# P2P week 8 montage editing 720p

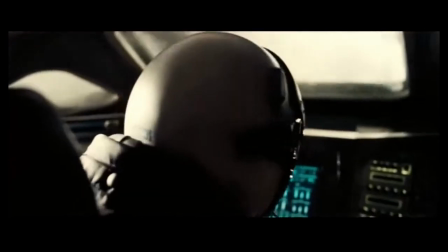33:10 In the opening scene of the film, Cooper is having a nightmare about one of his test flights going wrong and spinning out of control. Then we cut to him in the safety of his own bed down on Earth. Next up is parallelism, which is really just the opposite of contrast. You're taking 2 different things and putting them next to each other to show the similarities between the 2. This can also be a great technique to take your audience from one place to another or through time in a creative way that doesn't just have a title card thrown over it.
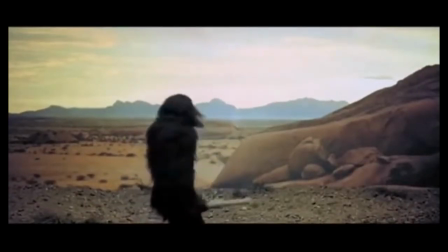33:37 So going back to 2001 Space Odyssey with the bone being thrown up in the air and then cutting to the spaceship,
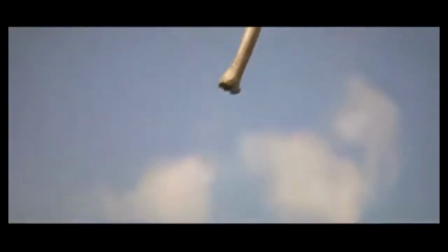33:42 you could definitely argue that this cut is a parallel instead of a contrast,
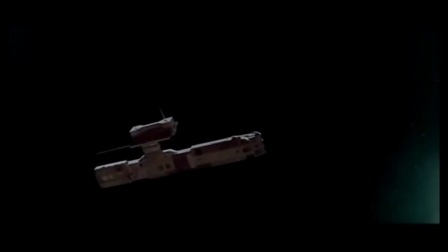33:46 taking 2 different tools, one very early on in man's existence and one much later in the future. You could also note that they're very similar in shape and size, so I think it's interesting that you can look at it from 2 different ways.
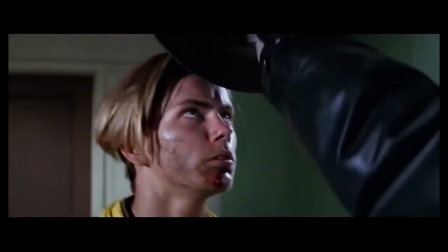33:58 Another pretty famous example is in Indiana Jones and the Last Crusade, when the treasure hunter puts the hat on young Indy,
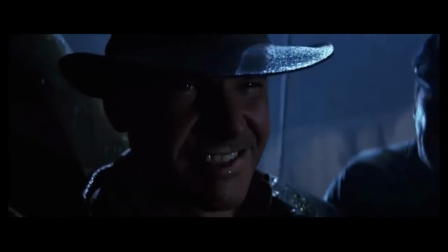34:05 and then we cut forward to him years later as the more Harrison Fordy version of Indiana Jones that we know.
Get off my plane.
Not only is this a great way of taking us forward in time and in the story, it's also a really nice way to show us a comparison between who he was and who he is and how similar they are.
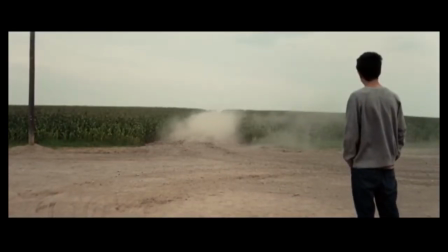34:25 So now we jump over to Interstellar, and one of my favorite sequences in the film, when Cooper is driving away from his family farm.
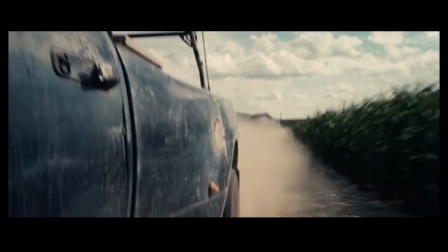34:32 We see different shots mounted on the vehicle and of him as he drives off,
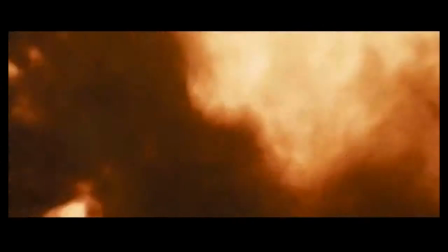34:37 and then we cut forward as the countdown ends to the rockets igniting and him beginning to take off, and it really just drives home that idea that he's going on this adventure and that he is in control of those decisions that he made to leave his family, and he's like a pilot driving, so similarities.
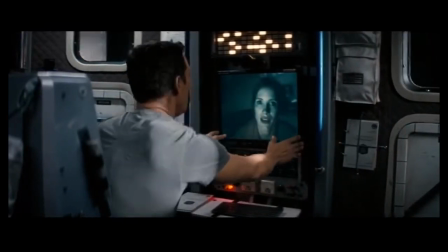34:56 I'll give another example of parallelism in Interstellar, also one of my favorite scenes in the film,
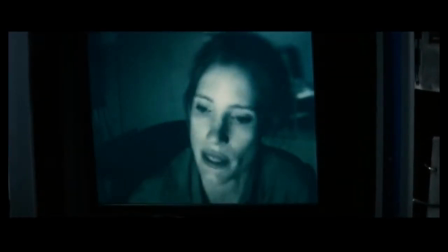35:01 which is when Cooper is sitting watching his now grown-up daughter sending a video recording to him. As her video recording ends, we then cut to her ending the recording. Not only is this a great transition from one scene and one character to another, but it really highlights the similarities of the journeys that the two characters are taking. Next up, we have symbolism, that is taking two somewhat seemingly unrelated shots and putting them side by side to really show the similarities between the two. Very similar to parallelism, but this is a lot more symbolic, hence the name, symbolism. Definitely the most famous example of this, and probably one of the most famous film edits in history, would be the match cut in Lawrence of Arabia.
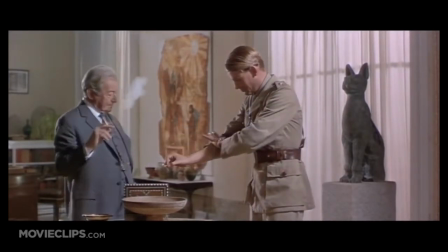35:42 In the scene leading up to this cut, we have Lawrence talking to another officer about wanting to go to the desert,
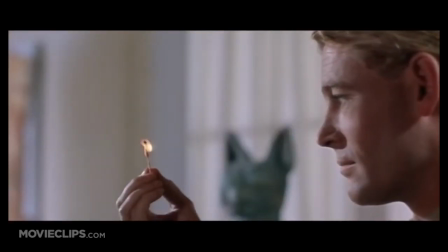35:50 and the officer telling him about how hot and formidable the desert is, to him then blowing out a match, and then we're suddenly transported to the desert. Now we jump over to Interstellar, and what's actually a very, very similar scenario and edit.
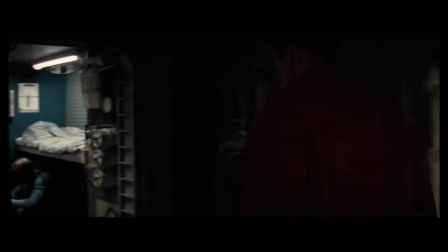36:05 We have a scene between Cooper and Romley as Romley expresses his anxiety about the fact that there's very little keeping them from certain death.
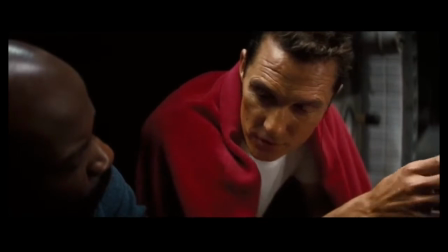36:12 Cooper then tells him about how many of the best yachtsmen don't actually know how to swim, and then he hands him a recording of sounds of Earth.
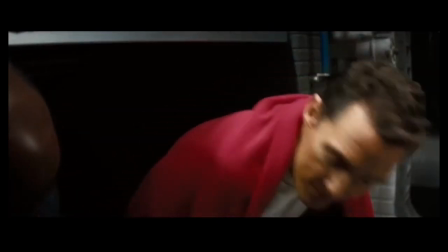36:19 As these sounds are playing, we then have a cut of them floating through space past Saturn.
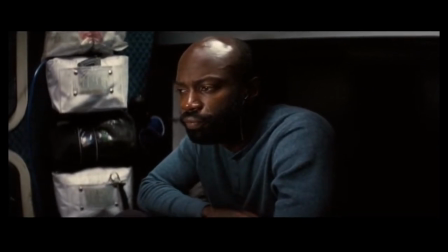This does a great job of really underscoring his fears and taking those and putting them on the audience as well. Next up, we have simultaneity. This is probably the easiest one to spot and definitely a favorite of Hollywood action films. When you take two scenes that are going on at the same time and you cut back and forth between the two. When you're intercutting those scenes, it's a great way to keep up the pacing and build up tension. When you get to a point where there's really nothing going on in one scene, you jump over to another scene, play that one out, jump back and forth until either they meet up or they both meet their conclusions. Terrific example of this is in Silence of the Lambs.
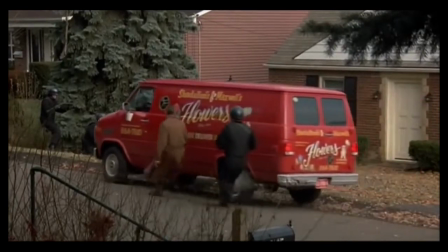37:08 As the SWAT team is preparing to close in on Buffalo Bill's house, we then cut over to Buffalo Bill, back and forth, as we think that we're leading up to the SWAT team busting in on him,
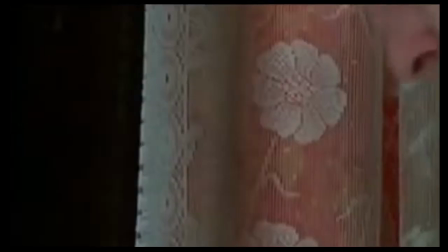37:18 and then it's all revealed that that's actually not the case, and that Clarice is showing up to his house and that they're at the wrong place.
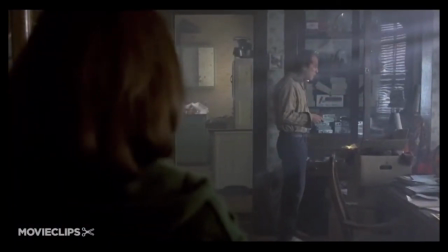37:25 This is not just great for building up tension in that scene, but then it completely sets up the tension for what's to come because it's still not resolved.
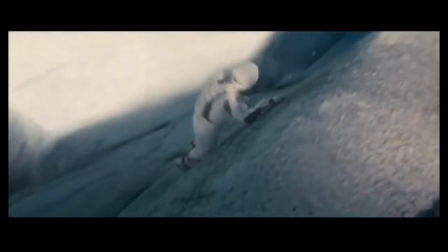37:33 Moving back to Interstellar now, we have a scene where Mann and Cooper are fighting on that awesome ice planet,
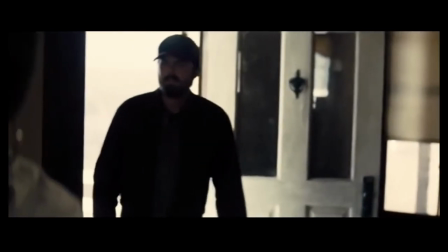37:39 intercut with the scene where Murph is trying to get her brother and his family out of that house.
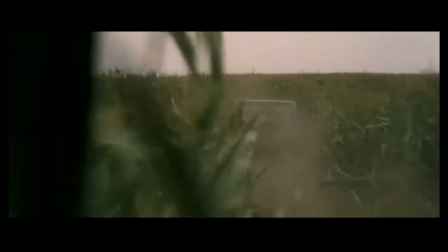37:44 The tension builds between the two arguments and fighting. Now we move on to leitmotif, which is usually a term for music. It is a repetition of theme.
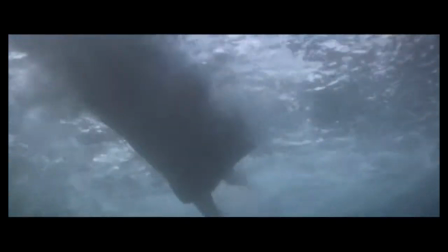37:57 A very famous example is the point of view shot in Jaws. Every time you see that shot, you know exactly what's coming next. Now moving over to Interstellar, there was one really interesting shot and theme that really kept reappearing,
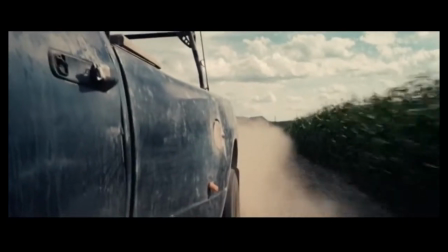38:12 and that was camera shots mounted on vehicles. We see a shot of that in the truck, and definitely plenty of shots of that on the smaller Ranger spacecraft.
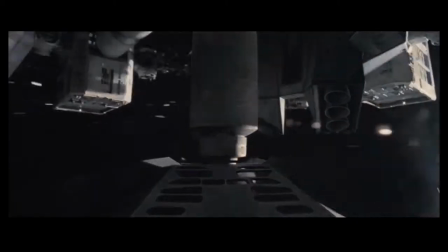38:21 And every time we see that, we know that we're heading into an adventure and danger and the unknown. One of the things I think is really cool about understanding these principles is that they don't just inform you as an editor, they inform you in just about every other capacity of filmmaking. As a writer or director, it's important to know these because it really helps you elevate just telling facts to your audience and finding more clever ways to really relate ideas and emotions and transferring people from place to place. As a cinematographer too, it's really great for establishing themes and from taking people from one shot to the next and conveying a lot of emotion without any dialogue. So that's where we're going to leave things today. I hope you enjoyed it. If you like this video, definitely drop it a like, maybe subscribe if you feel compelled to do so, and of course I would love to hear your thoughts and other examples of each one of these in different films down in the comments below. I'm Colin, and I'll see you guys next week.
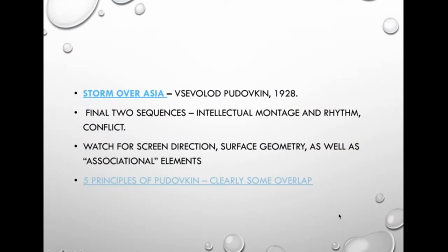39:26 Okay, so that was another really good overview. And he pointed out there right at the end, it's really about taking people on a journey without having to spell it out.
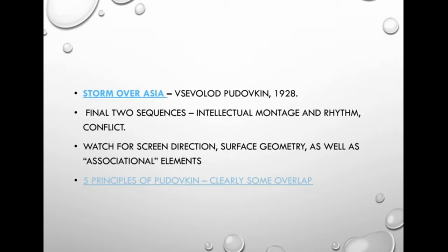39:41 It's about implying meaning, and that's what we're actually trying to do, rather than just like, we're trying to move people rather than just educate them and get them to read something. So by using all this type of montage, we're trying to create meaning visually.
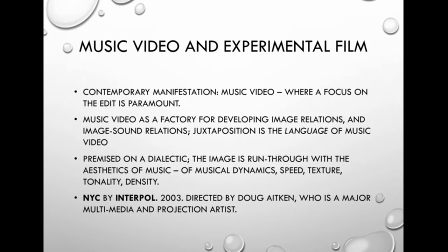40:01 And music video and experimental film really take all this into in their stride, where the focus on the edit is paramount. So using all this sort of stuff, sound relations, juxtaposition, the language of music,
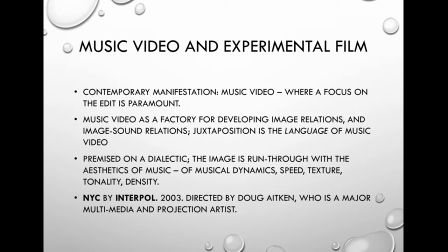40:18 speed, texture, tonality, density, all this sort of stuff is used in the way that you edit to create meaning in a non-continuity way. So by adding pictures together and types of pictures together,
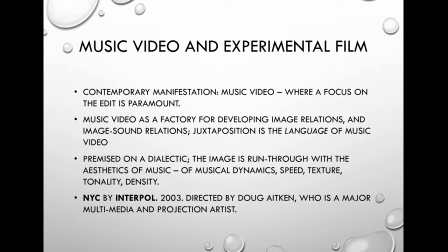40:33 you're creating a complete different visual language for your audience to enjoy. Okay, so that's all we have for this week. But what I will do is I'll just get you onto this another YouTube clip.
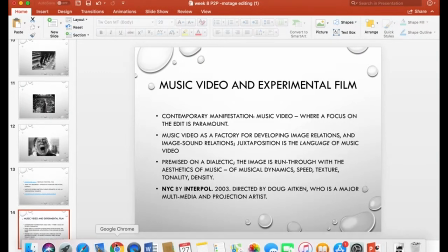40:50 I'll just find this YouTube clip for you quickly, and
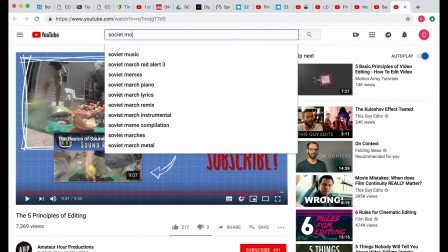40:56 it's Soviet montage crash course.
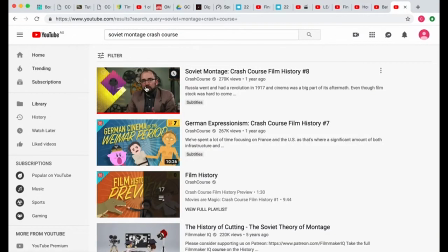41:04 Which is really good fun. It's only about 12 minutes. I'm just going to have it here for you quickly.
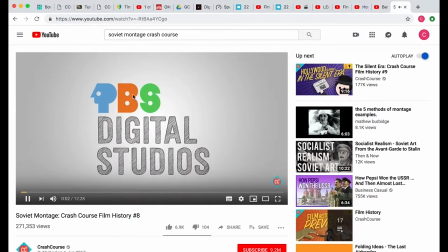41:10 I'll just punch that into your YouTube thing.
The Russian Revolution marked the first...